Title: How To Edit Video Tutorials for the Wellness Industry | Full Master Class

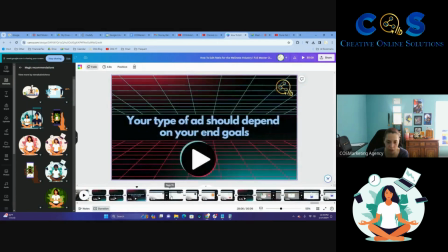I'm going to keep some of the text slides because I might want to
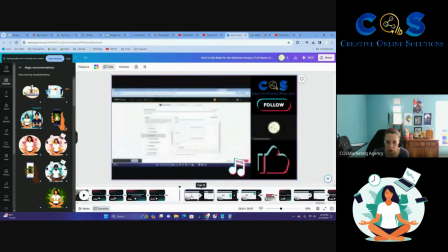add in and alter some of the text slides later.
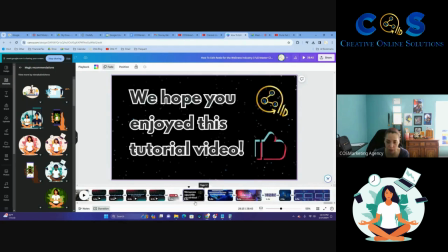I'm going to keep that extra subscribe slide as well because we're going to tell them to subscribe in the video another place as well. And we're going to keep these and adapt them at the end.
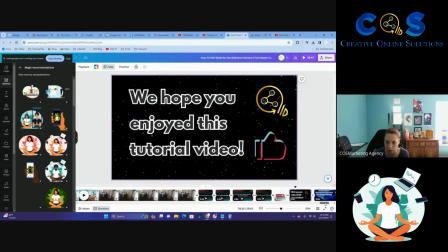Okay, so this text slide here, and having 3 or 4 text slides come up sounds about right to me.
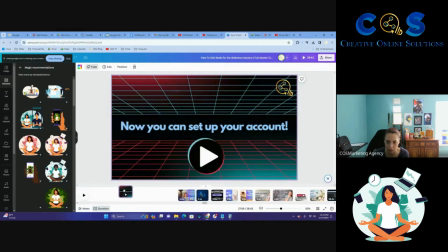I'm going to have this particular text slide. Okay, here. We wanted to come up here. So this slide, so it goes from this slide, the beginning, we're basically talking about what we're going to do more than doing it.
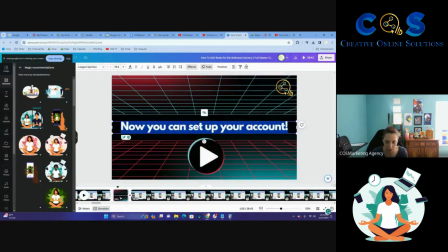And then we're going to say, plan ahead before you start editing. It is so easy just to be like, okay, it's editing time. And then you forget, okay, why am I doing this?
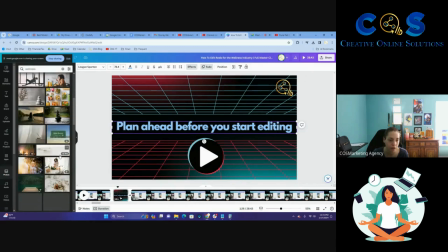What am I doing? Why am I doing it? I cannot understate how important it is to have a plan going into it.
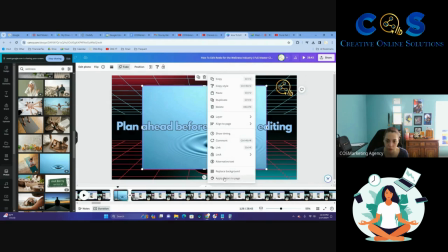Don't just throw things together and hope it's going to work. Okay, guys, let's make sure this video is still rolling.
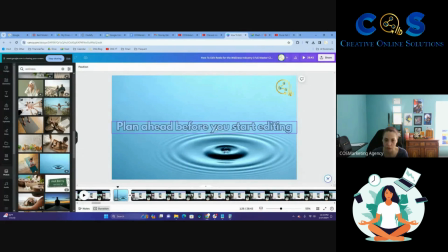Okay, so we're going to remove this and we're going to make this shorter. And then we're going to fill the screen.
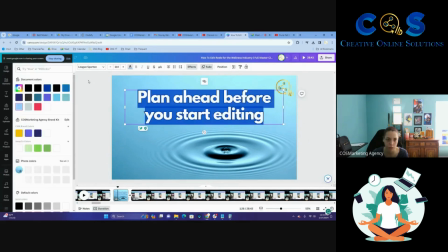And we're going to make the text white so it's easier to see,
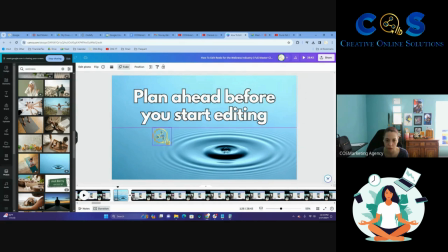and we're going to make it larger for the same reason so it's easier to see. And boom, there's the logo.
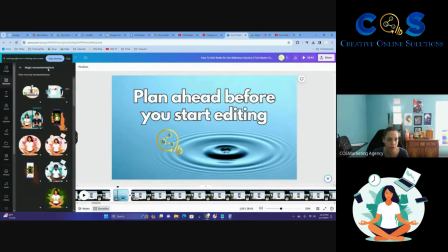Okay, we're going to have some wellness related imagery here, kind of blue in look. I'm actually going to take this, I'm going to move this up because I like it better there, and I actually want this to be what's more
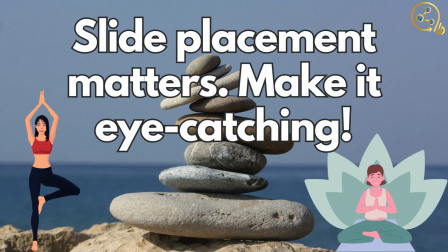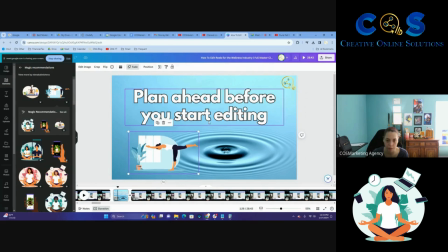prominent. Cool. So we can actually use this as a base because this is more like what we want for this tutorial rather than the other ones.
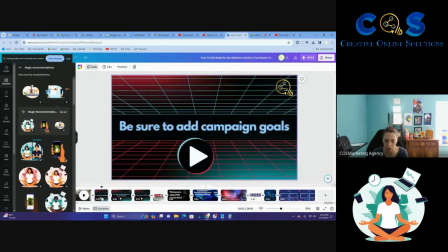So I'm going to go over here towards the end and I'm going to remove these slides because it's going to take me longer to edit them than it would something else.
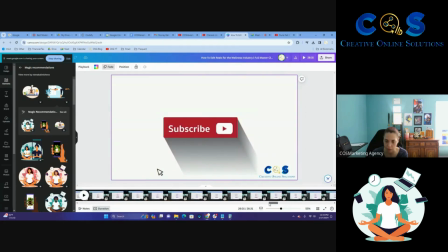We're going to keep that subscribe button right there for now, but we're probably going to move that too, or subscribe slide rather. All right, so we're going to go back to this part.
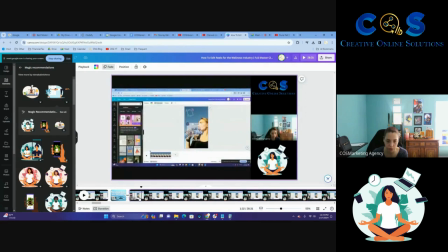Then I'm starting to edit. the reels here. And if you want to see like broken down how I'm editing these reels, I am happy to do it. The actual video of the tutorial, not me teaching you how to edit the tutorials,
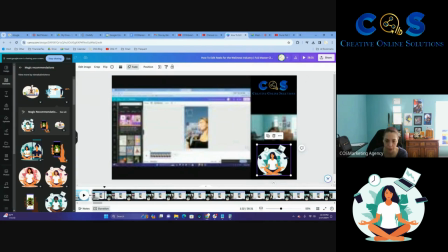should be up more than likely before this video or right after this video. So I'm going to change the little graphic design here because it kind of switches it up a little bit.
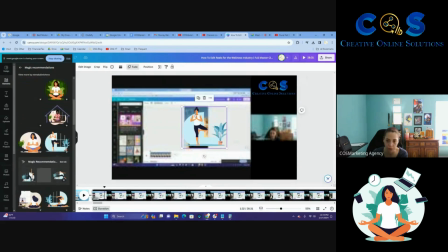We used this before, so how about we use maybe this instead? So it's a similar style, but it's not the same thing. Again, we're trying to break it up and kind of trying to do different things so it's not mundane. All right, so we're going to continue going through it.
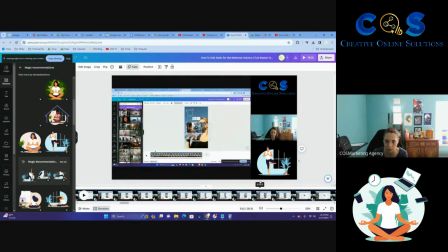I want to stop it like maybe when I get to another reel or something, or when I finish this one. Kind of trying to find a good stopping point. Really, any of these would be good.
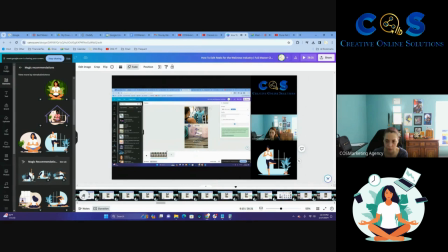So I'm going to hit export on that reel. And I said, okay, and we're downloading it.
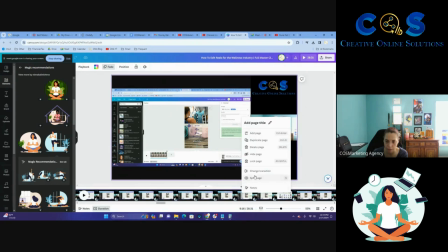So that's a good place to change.
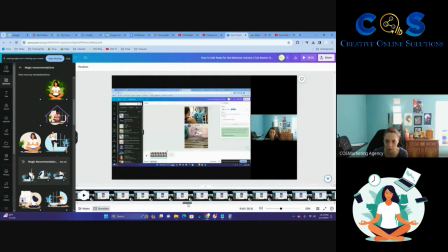So in this tutorial, when you guys end up looking at it later down the line, you're gonna actually get several different
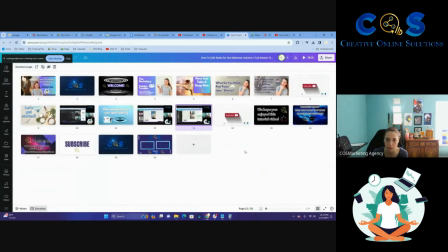reels that we're editing in that same video. So I think that's gonna be interesting.
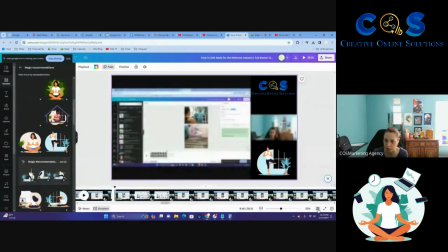All right, so we did this. We went to grid view and we're going to duplicate.
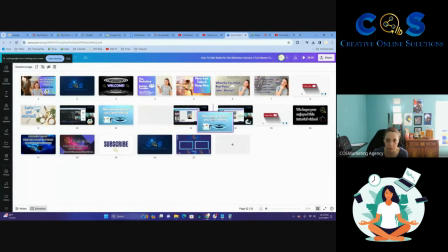And we're gonna take this and we're gonna put this here, and we're going to say, let me go to the start of this slide and just get an idea of what's right there.